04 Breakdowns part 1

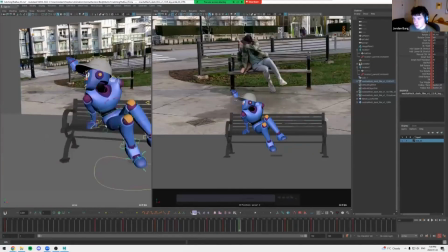3772s
Okay, before I do that,
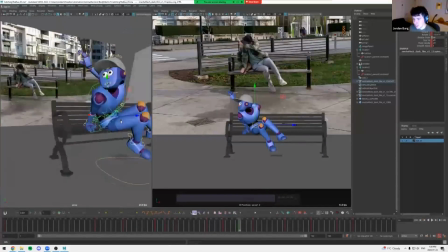3777s
my torso is like kind of going pretty far. All right, that's coming off the bench.
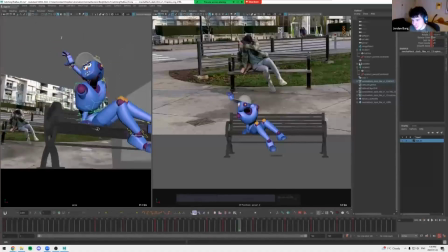3782s
So let's make sure this is still on the bench. And I'm gonna try and look around here to hide the controls.
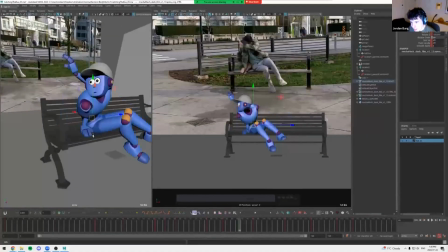3790s
I want to make it feel like
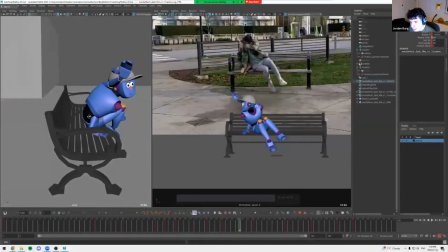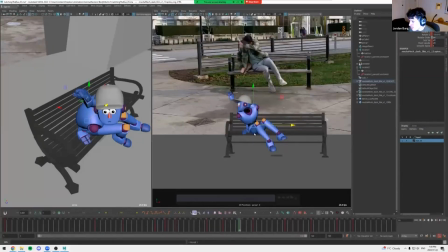we're on kind of this point of contact with the leg.
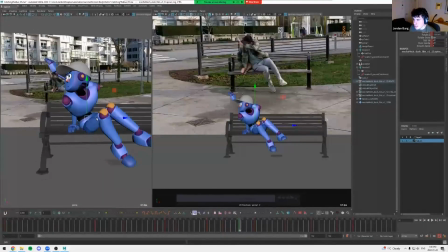Okay, something like that.
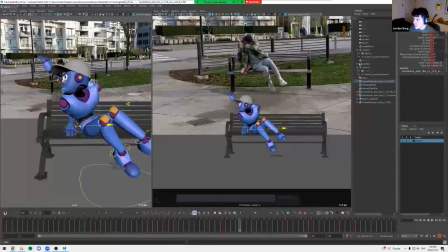3824s
Move this hand over.
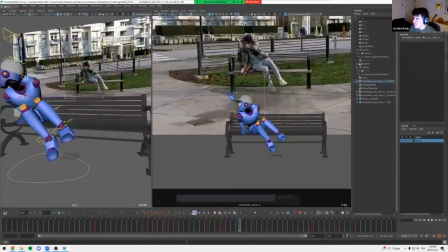3828s
And this elbow. Yeah. Get that out.
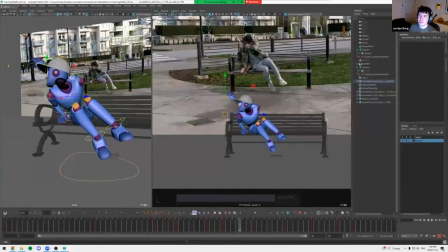3837s
Since this arm is lifted up, I want that to connect to the rest of the body. So I'm gonna lift the shoulder up.
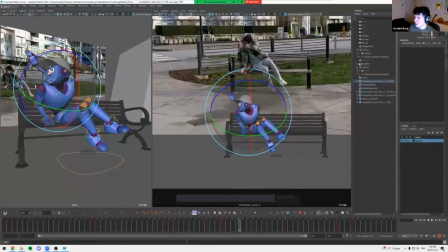3846s
But I still want a bit of a bend. Do that.
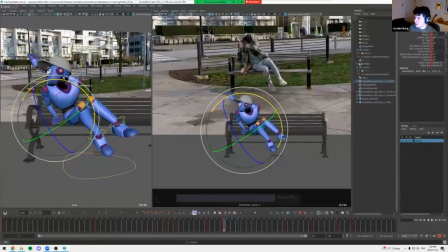3852s
Okay. Even more like rotation. Okay.
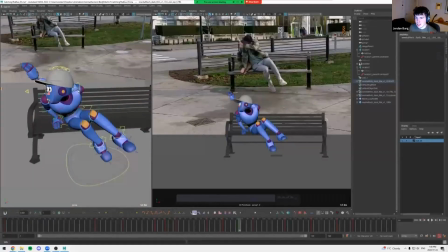3858s
Now this arm. This is gonna be kind of the squash pose before he like reaches out to hit the hat off.
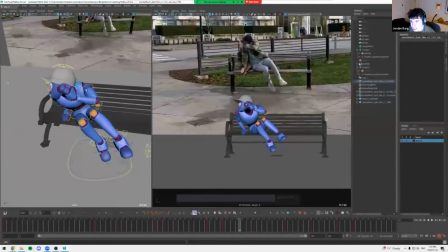3875s
So I'm gonna have the arm like a bit back here. And then let's
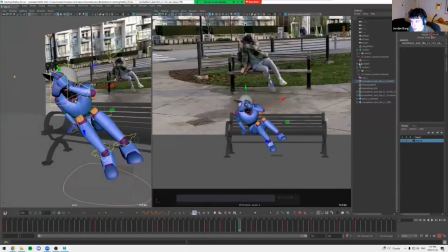3883s
maybe we'll bring the shoulder up and like wide like.
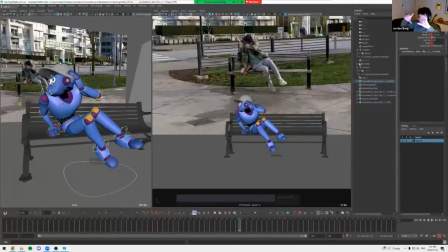3893s
Yeah, I really just want this pose to feel short and wide, like a squash. Those.
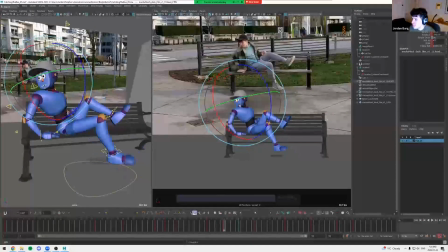3909s
I'm gonna keep his vision kind of like eyes on the prize. So looking that way, but maybe do like a rotation here.
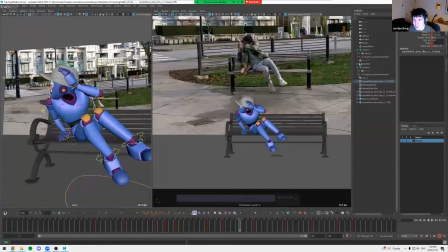3924s
Let's keep the head close and low. Cool. I'm gonna push this squash even more.
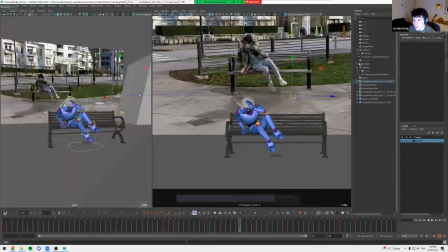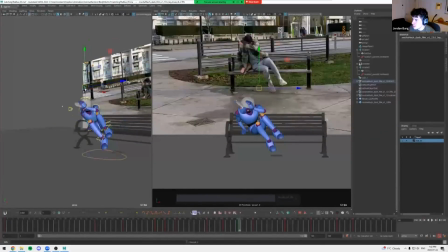Maybe here I'll like bring this foot up.
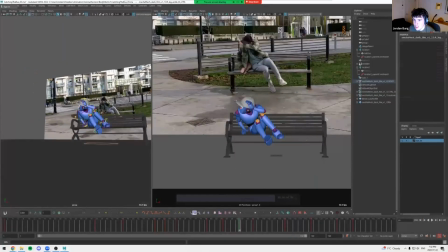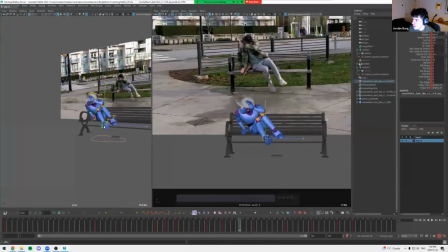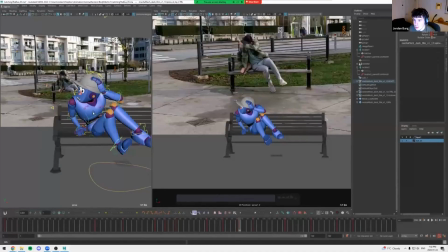3979s
Cool. Cool. So like looking at these now.
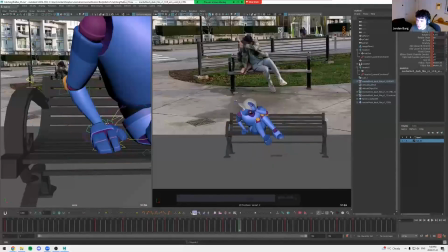3993s
Maybe I push this rotation too much. We're supposed to be rotating on like the index finger kind of.
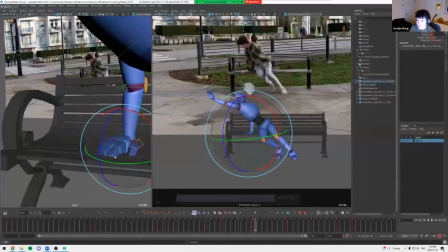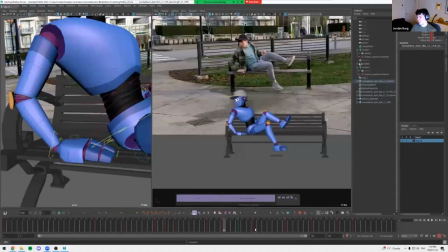4007s
Okay, but like looking at these two poses, you know,
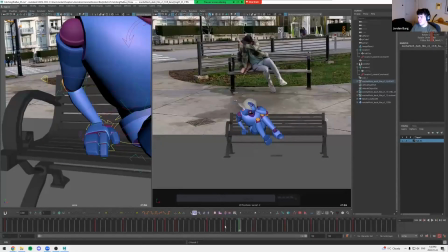4012s
we're doing something a little more unexpected coming inwards.